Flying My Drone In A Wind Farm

Being a drone pilot I get to film some pretty cool stuff but today we've got the hard hat on and I'm going to be flying my drone in a wind farm and I'm going to take you guys along with me so this is kind of like a day in the life of a drone pilot.
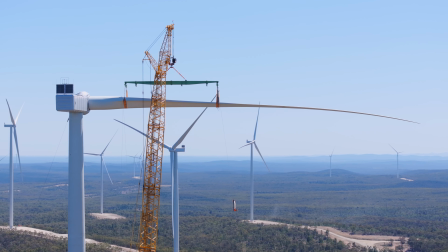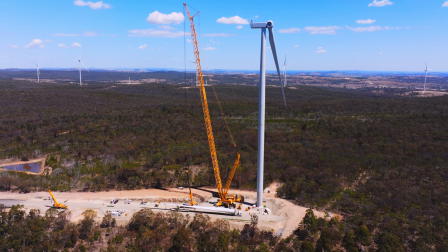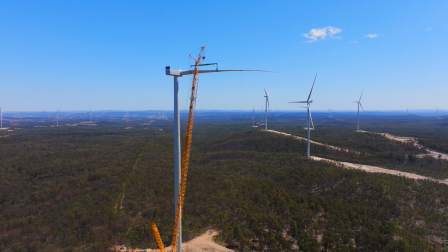One of the things to consider if you ever want to get into this business of flying drones for construction companies you're waiting around a lot like I'm going to wait an hour before or anything even happens here, so, you know. And then when they put the blades up, that's gonna be another two hours in between this going up. So I've got a good four or five hours just sitting here. This is my posi. Got a time-lapse camera going. I've got a banana and a muesli bar and some water, so hopefully that keeps me going.
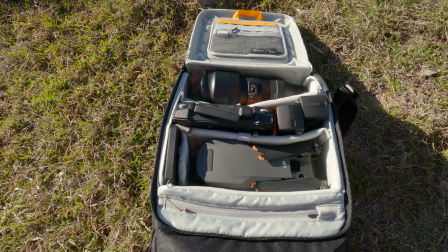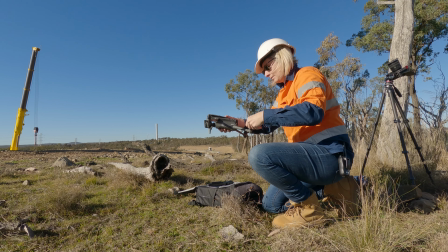see up there that's what we're filming today we are filming wind farm construction so those blades are going up there they've got the nacelle going up there it is all happening mate
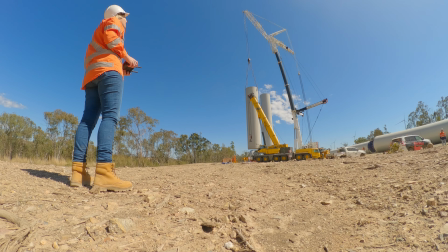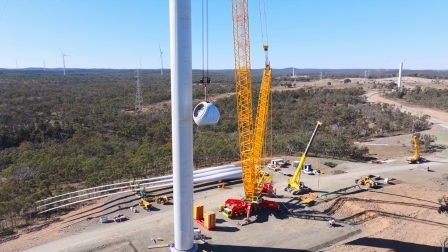so here we go i've launched my drone and i'm here to film a
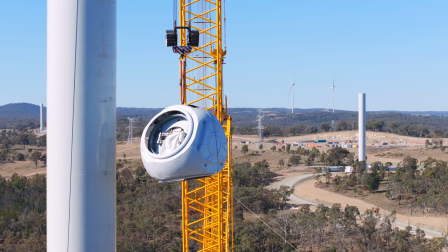couple of lifts now this is what's called a nacelle and it's obviously a section of a wind turbine.
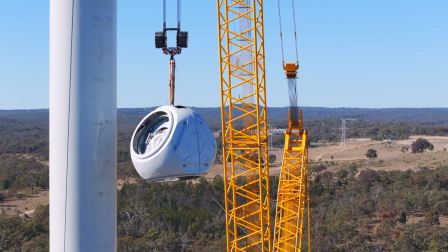Now you have to be careful when filming these things because there's a lot of guide ropes as you can see below this and what I was trying to do is because
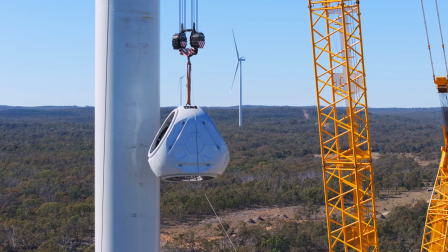this is a fairly quick lift this particular part I wanted to capture as many different angles as I could and shooting with
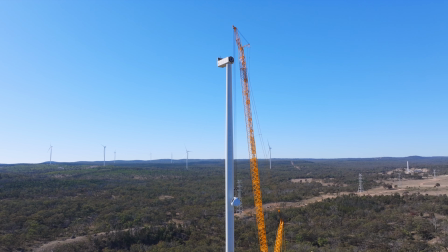the Mavic 3 Pro made this so easy I could just add a click of a button
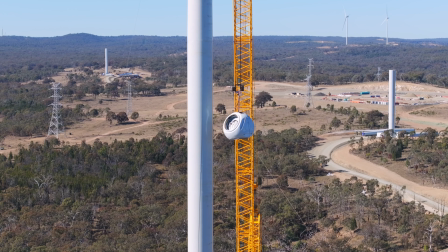zoom in and zoom out and get some really cool shots.
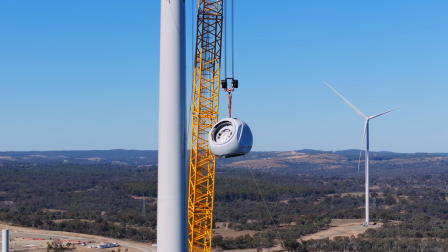now as you can see it's always really important to see where the sun is
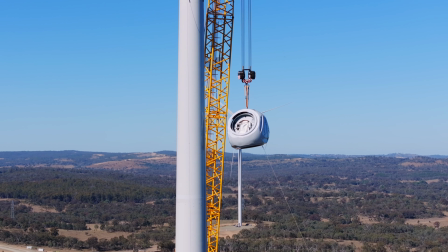shoot with the sun to make your images look better there's no
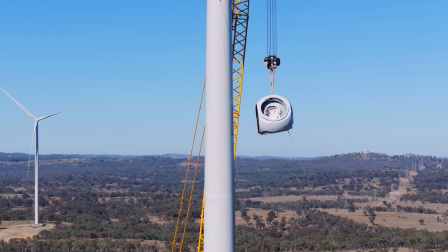point shooting into the sun shooting shadows we have to highlight what we're shooting now here you can see i'm kind of tracking around this and
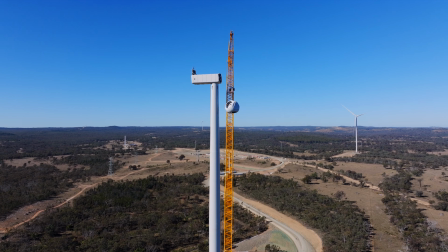i've got the wind turbines in the background which is really cool you have to give what you're shooting perspective as well because these things are so big it's
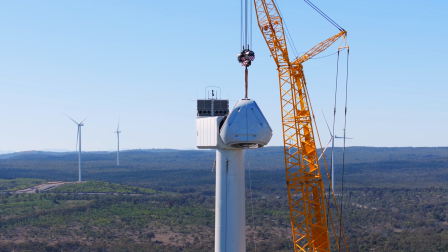really hard to kind of give them scale especially when you're shooting with the drone so to do that zooming in and compressing the footage with a three
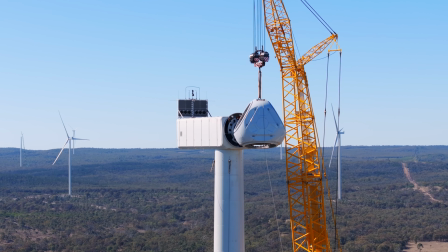times or seven times zoom just makes everything look so big now with the zoom camera on the Mavic 3 Pro it's really cool because it gives
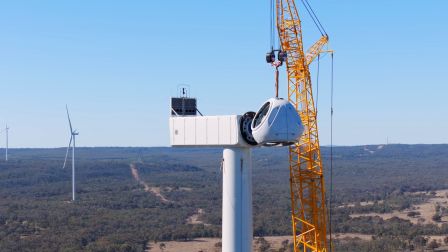us so many more shooting options you know now we can see actually the riggers inside the turbine pushing and pulling
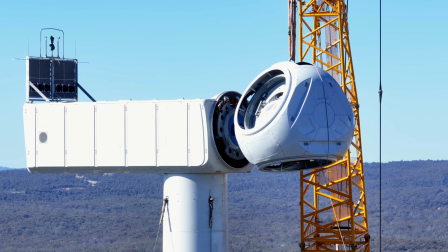this thing I mean with our old drones we weren't allowed to get close enough to the actual turbine to be able to capture this stuff.
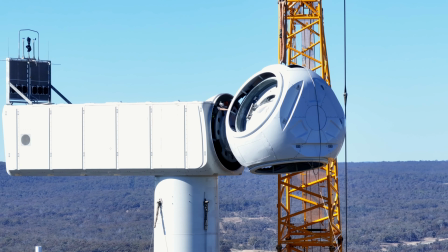But now with the Mavic 3 Pro, we can zoom in and we can capture this amazing footage that we couldn't capture before.
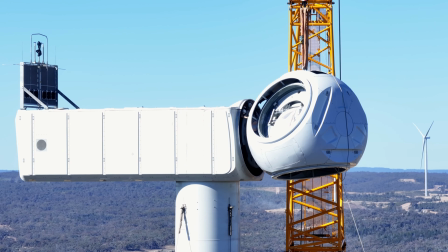I mean, look at that. That is just, that is amazing footage to see. You don't normally get to see that because normally they have restrictions.
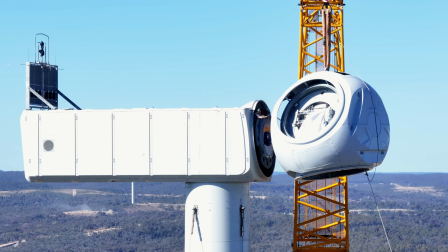They don't want you anywhere near this turbine or the crane while you're filming.
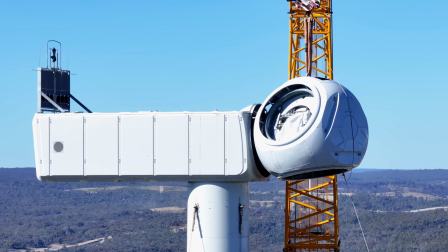So to be able to zoom in is just so brilliant. Right, so the nacelle is up. Now we just have to capture the blade going up, waited a couple of hours. Looks like they're getting ready to go. Let's go.
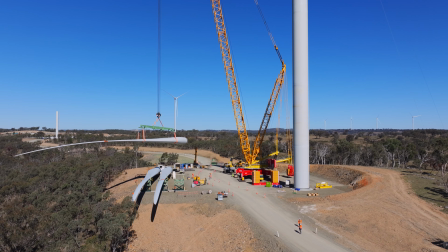Now to move on to shooting this blade. Now this is a little bit different to shooting the nacelle because the blade takes a little bit longer to do.